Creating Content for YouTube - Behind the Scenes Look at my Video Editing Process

All right so welcome back to another edition of Beyond the Stack. In today's video I'm going to be putting together the video you saw yesterday. Just the video about splitting red oak. If I think of it I'll put a link up here wherever it goes. If not I go back to the channel page and the video from yesterday the video before this. This is the process that I went through to put that video together. In the past I did a video of like showing the camera work behind the scenes and some of you have asked for seeing a little bit of the editing behind the scenes of what goes into putting a video together. This is not like a how-to or a course or anything on video editing. I do have a degree in visual communications. I have done quite a bit of editing with videos and such in the past for previous jobs, but this is not, like I said, this is not a course on how to do it. This is just showing you an insight into how I do it. And the one thing when I edit and put videos together I do try to keep it as simple as possible. So with that let's dive on in and get over to the program I use is Final Cut Pro.
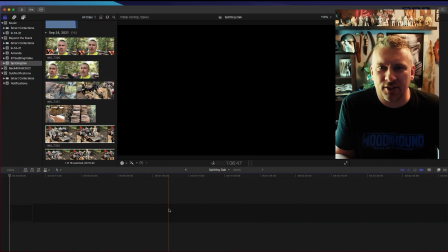[1:10]
So here we are in Final Cut and like I said this is the software that I use. It's not something that you have to use. There's other programs out there on a Mac. There's iMovie that you can use. There's programs on your phone apps that you can use but I have Final Cut Pro so this is the program I'm going to be using.
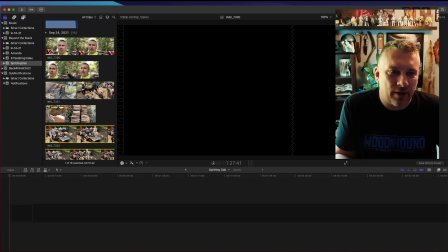[1:28]
So the one thing you can see over here I've got all my clips that I imported from my
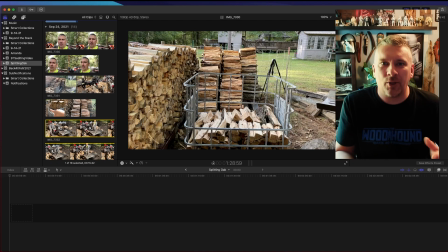[1:32]
phone and the one thing I do when I when I shoot footage
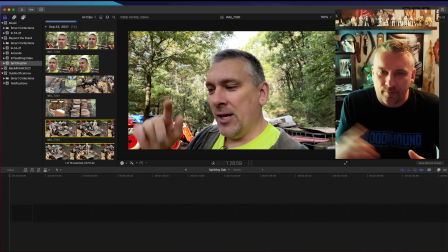[1:37]
is I try to kind of like lay out chronologically you know I do this scene I move on to the next thing
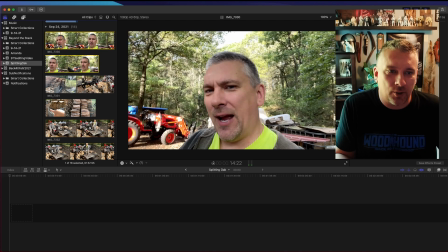[1:46]
I move on to the next thing so it's all kind of in order when I go to put it together so the first thing clip 7330 right here I'll bring that down
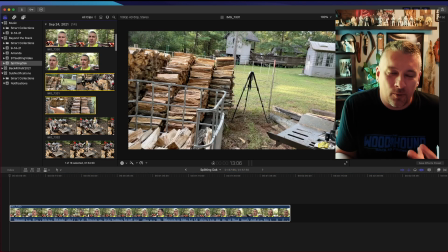[1:54]
to my timeline and then I know that 7331 is going to be the next clip that i need i mean that's
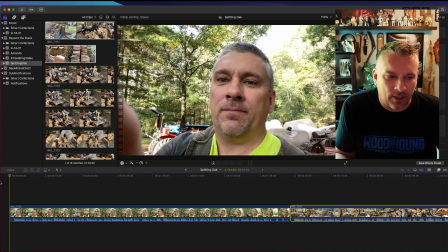[2:03]
kind of what i do i kind of like lay out a couple clips at a time i don't really um like i said i don't i kind of just build it and recreate
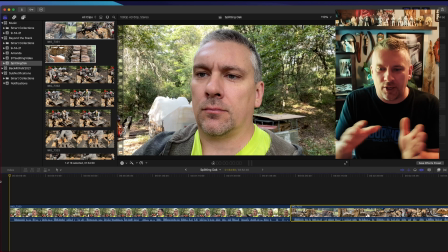[2:10]
um what i did so as i'm putting each of these clips in there i'm just like basically rebuilding and recreating whatever it was i was doing in this case in this video i'm splitting some
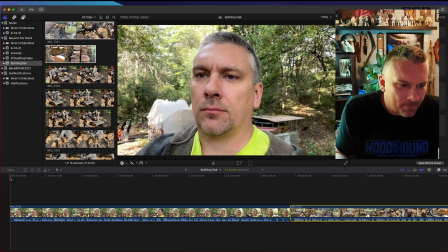[2:23]
firewood so hey all right so welcome back
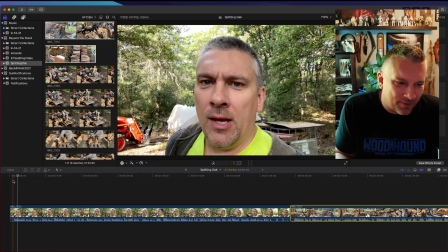[2:28]
everyone right there in the beginning you can see there's like two or three seconds where I was just kind of gathering my thoughts probably don't need that to be part of
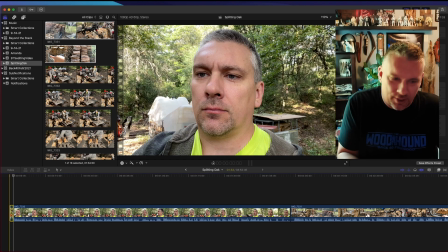[2:37]
the video so I'm going to trim that out just cut it and make a cut eliminate that um
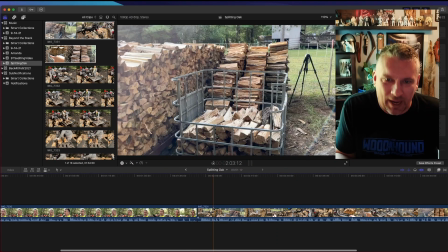[2:43]
so now when I go down to where I'm I have a transition from one clip to the next clip
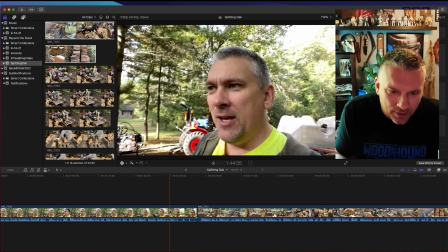[2:50]
I'm gonna kind of just watch what I have going on here.
I think it'll be pretty cool. Something a little different.
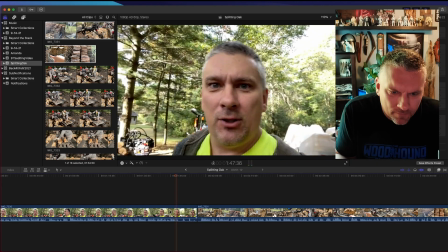[2:55]
So check in
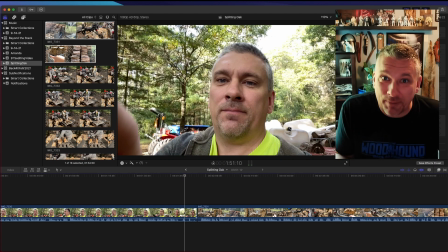[2:58]
So tune in all right, so you see right there I kind of lost my train of thought wasn't really sure how to wrap up that segment and move into the
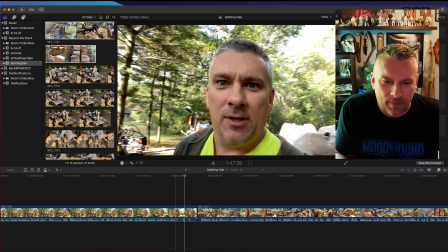[3:05]
next So what I'm gonna do then is I'll probably make a cut here check in that you're watching right now
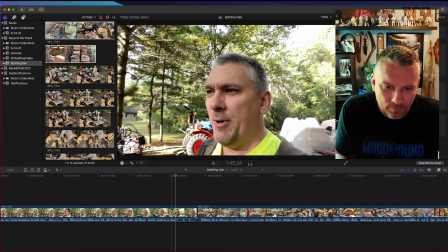[3:12]
so i think it'll be pretty cool something a little different so pretty cool something a little different all right so right there
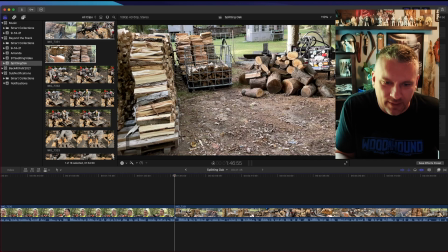[3:19]
as i say something a little different that's where i'm going to make my cut and then when i pick it up over here in the next scene so what we got
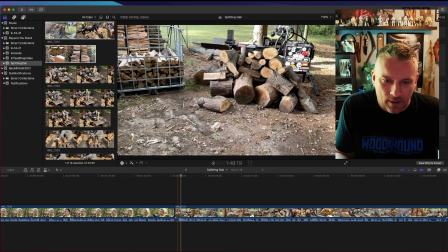[3:26]
going on here today i'm explaining what we got going on so i'm going to make a cut right there and then what i'll probably do is i'll probably add
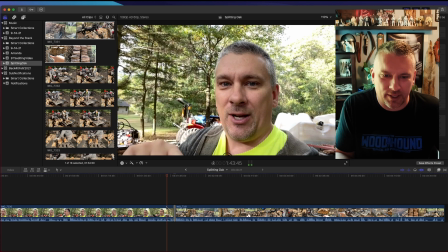[3:35]
like a cross dissolve transition so let's take a look at that now so I think it'll be pretty cool something a little different so
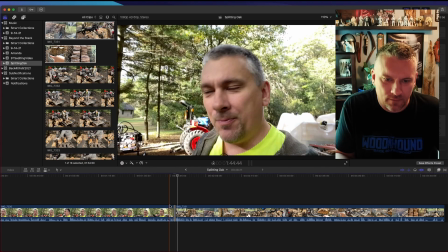[3:42]
so what we got going on here I think it'll be pretty cool something a little different so so what we got going on here all
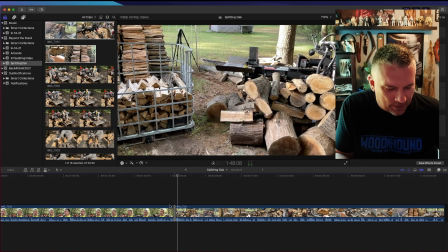[3:49]
right not bad but I don't know if you can hear it very well or not but I end up saying so twice so what I want to do
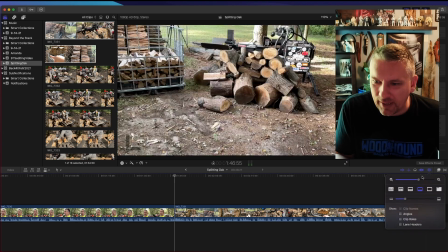[3:57]
is let me expand my and I want to cut that first.
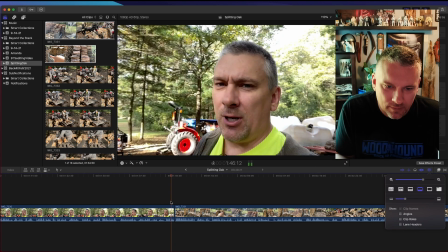[4:10]
Alright,